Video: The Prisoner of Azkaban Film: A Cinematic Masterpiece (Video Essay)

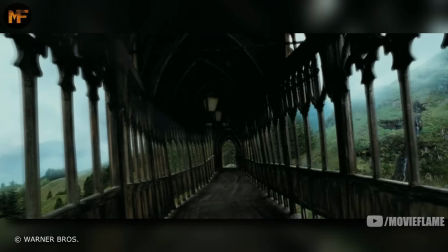Another thing that Alfonso did that added so much to not just this film, but to the rest of the films in the franchise, was to focus on the geography of Hogwarts.
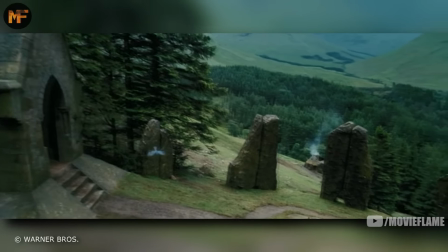He insisted on linking the different sets to show the relation between these places, as well as intertwining the grounds altogether, and it really makes you feel like Hogwarts is alive.
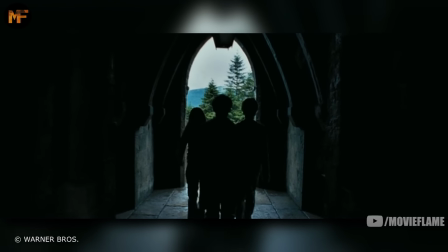Not only that, but it also makes the audience know where the characters are going, and it adds wonder and suspense because you know where they're headed.
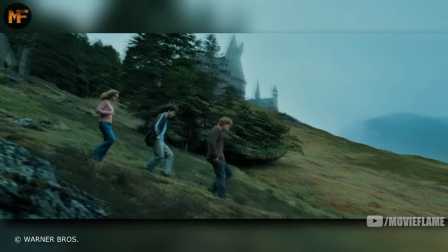It makes the audience think, oh, that's the way to Hagrid's hut, we saw that earlier, I wonder what they're going to do there.
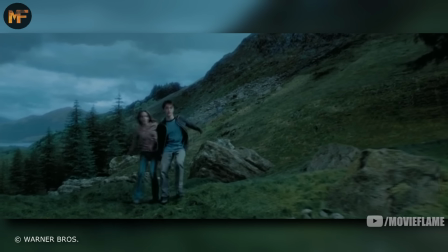Or, that's the way to the Whomping Willow, they're headed into danger, turn back while you can.
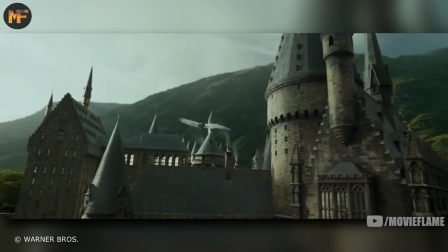It builds so much suspense, and it really makes the audience connect with not just the characters, but the actual grounds.
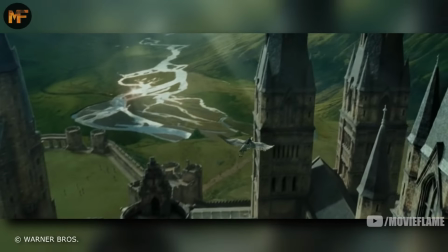We come to know it and love it, just like we did with the characters.
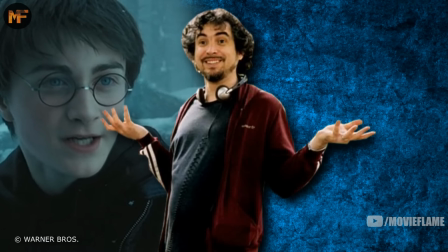And going on that, one artistic decision that Alfonso made was to not just focus on the characters, but to also focus on the things in the magical world, and to make them a living entity.
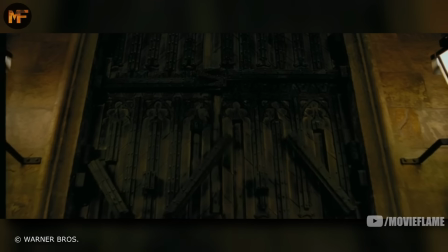He made the characters and the environment have the same weight, and this was an interesting decision because it led to not many close-ups,
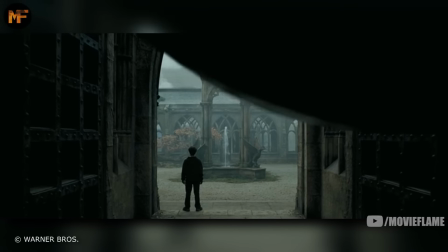as it was more powerful to blend the characters with the environment in amazing establishing shots.
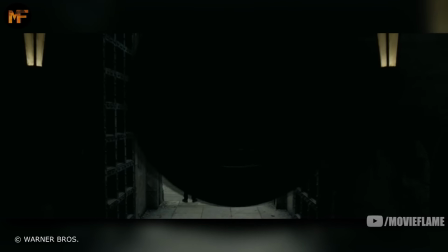One of the best examples of this is the clock tower. We see Harry with this clock tower many times throughout the movie, and every time we do,
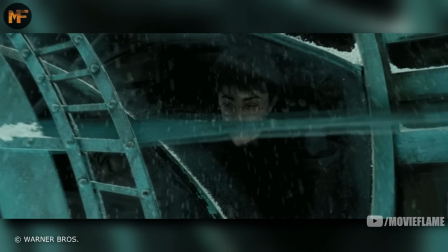Alfonso perfectly made the two mesh, and you really do focus on the clock like it's living just as much as you do on Harry.
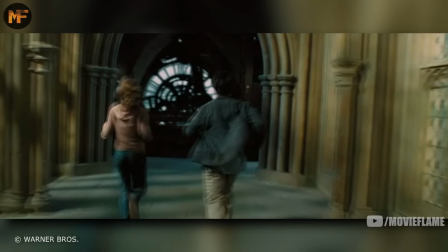The clock is also used for great foreshadowing.
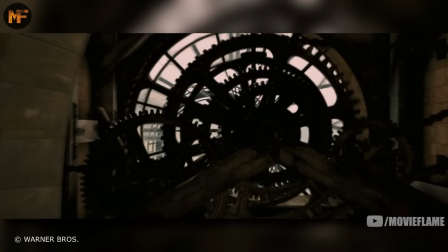Time plays such an important part in this narrative with the time turner and the climax focusing on Harry and Hermione going back in time to save Buckbeak and Sirius.
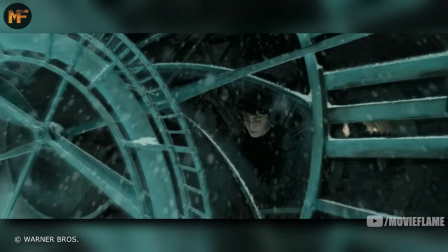By constantly showing the clock, it gives you the idea that time is important, but it does it in such a subtle way that you don't even notice.
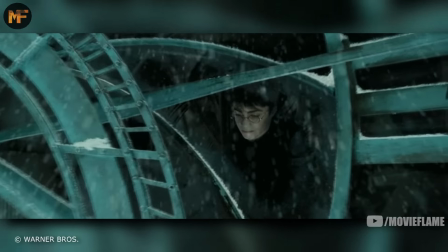But deep down, it's intriguing because your brain does notice it.
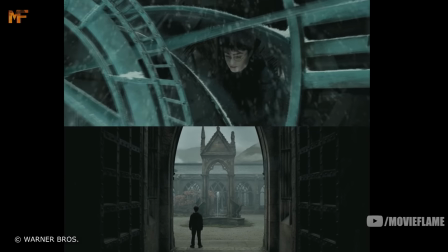And again focusing on the clock, there are two scenes where Harry is by himself with the clock, and both times he's watching everybody go to Hogsmeade when he's not able to.
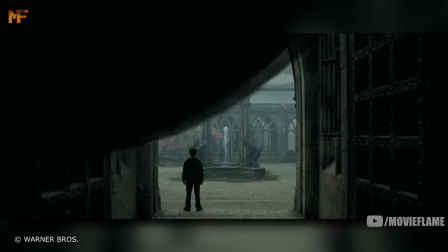The first time we see this, he's on the ground underneath the clock. He's vulnerable, helpless, small, and most of all, defeated.
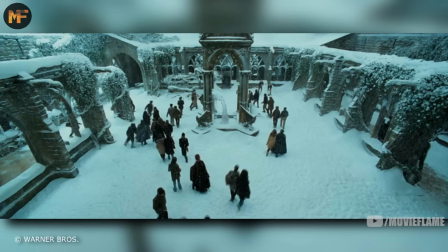He accepts that he can't go. But in the next scene that parallels this, he's again standing with the clock as he watches them leave.
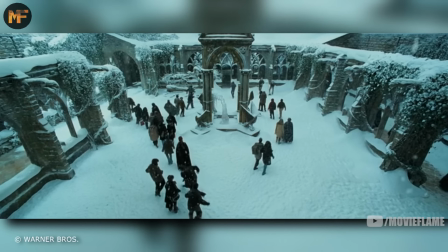But this time he's up higher. He feels more powerful looking down, and this time he's not helpless and doesn't give up.
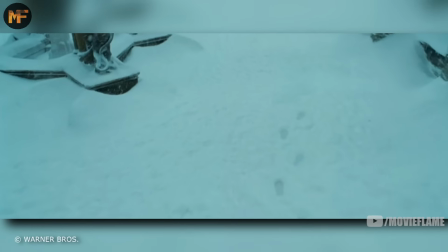He decides that he's not just going to sit there and accept it this time, but rather he's going to sneak into Hogsmeade with his invisibility cloak.
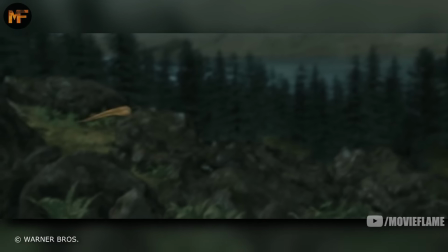While we're on the topic of foreshadowing, another great example of this is the Whomping Willow.
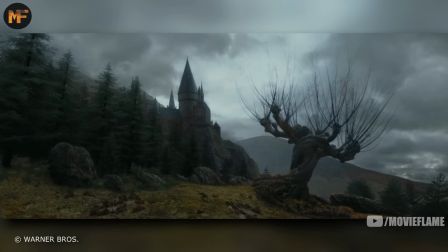Alfonso utilizes this tree so well, not just by showing time pass based on seeing the tree in the different seasons,
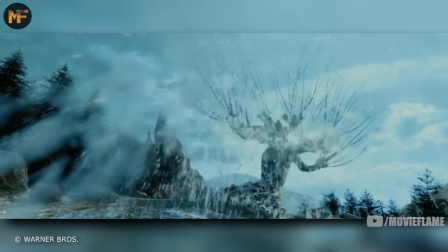but we constantly go back to this tree, and it's foreshadowing for how important it will be later on in the narrative,
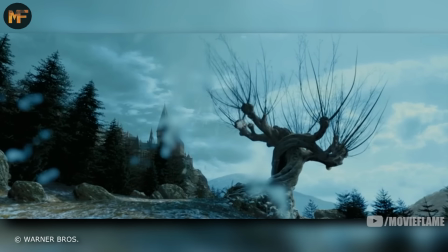as many of the most exciting and important events take place here.
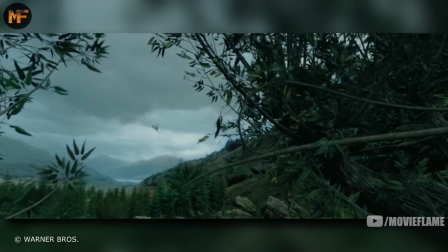They also show us how dangerous the tree is in a very subtle way, by showing us birds getting killed by it multiple times.
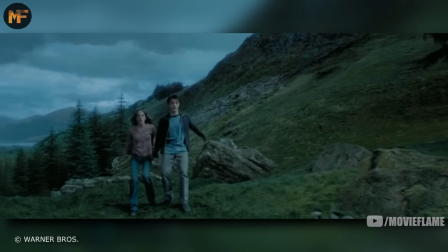It puts in our head that this tree is powerful and deadly, and now that we know that, it makes it even more suspenseful when the trio finally does encounter the tree.
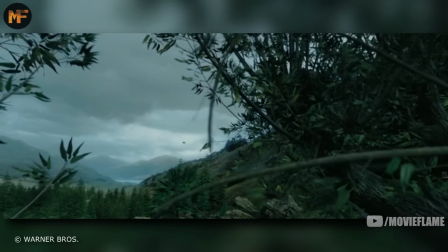And we saw this tree in the last film, but as I said, Alfonso wanted this film to stand on its own,
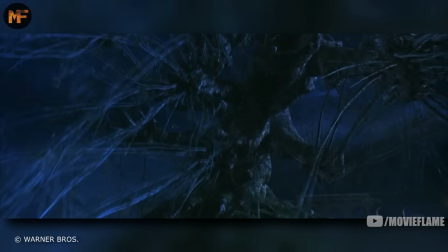so by showing the birds getting killed, it tells us that it's dangerous even if we didn't see the danger it imposed in the last film.
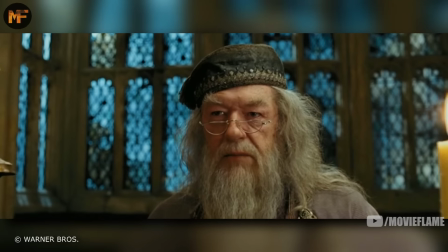The camera work throughout this film is beyond amazing. It's forever moving, especially when giving information.
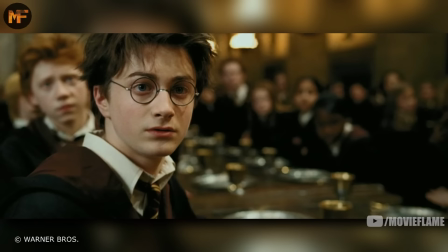It zooms in on the character who gives that information, and then zooms in on the character who's getting the information.
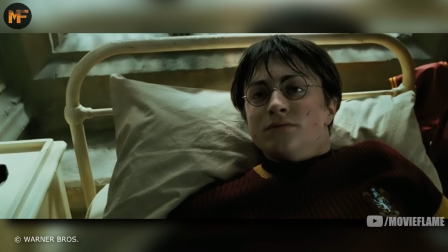It's a great technique, and it really adds a lot of gravity to each scene.
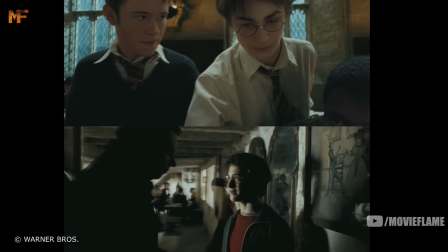One of the best examples of this are two scenes that end zooming in on Harry, and again, these two scenes are almost like poetry.
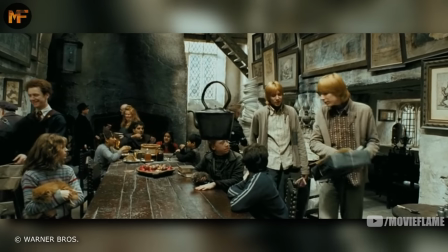Both examples are long shot sequences, the one I discussed earlier in the Leaky Cauldron, and another long shot scene in the Great Hall.
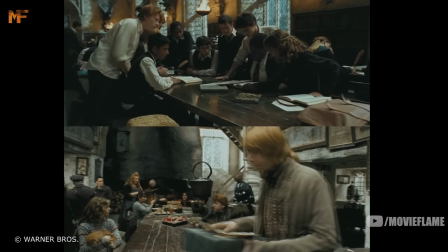At the end of each, Harry finds out something about Sirius Black, whether it be that he's after him or that he was sighted near him, and both scenes start with a bunch of people at a table,
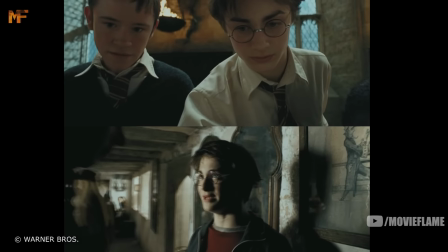and by the end, it shrinks the shot down to just Harry's reaction to this news.
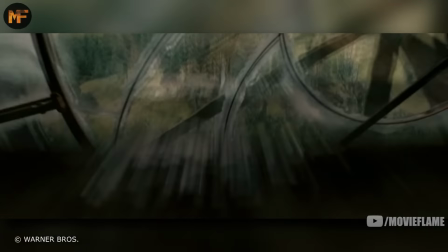Alfonso also has some amazing shots that focus on glass as the camera moves through a window or a mirror,
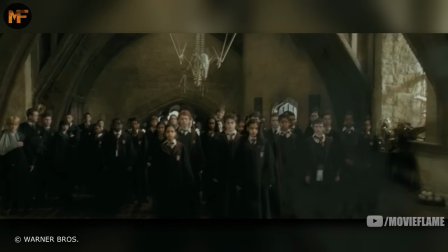and they are without a doubt some of the coolest and most artsy shots in the entire Harry Potter film franchise.
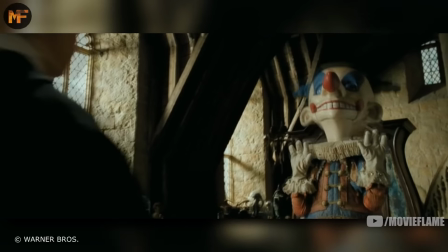Some other really interesting shot choices are those that are from the point of view of an object or a character, whether it be from the point of view of the jack-in-the-box moving back and forth on Harry,
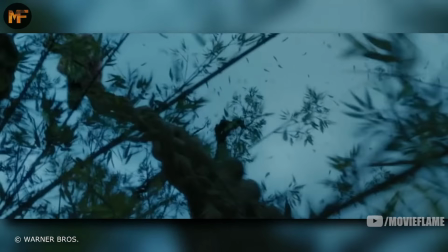or the camera flowing with the movement of the Dementor, or from the point of view of the Whomping Willow Branch,
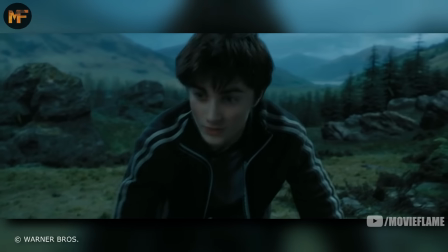and even seeing the scene from Harry's point of view with no glasses or right before he's about to pass out,
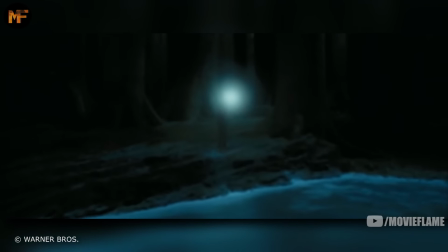making it very blurred.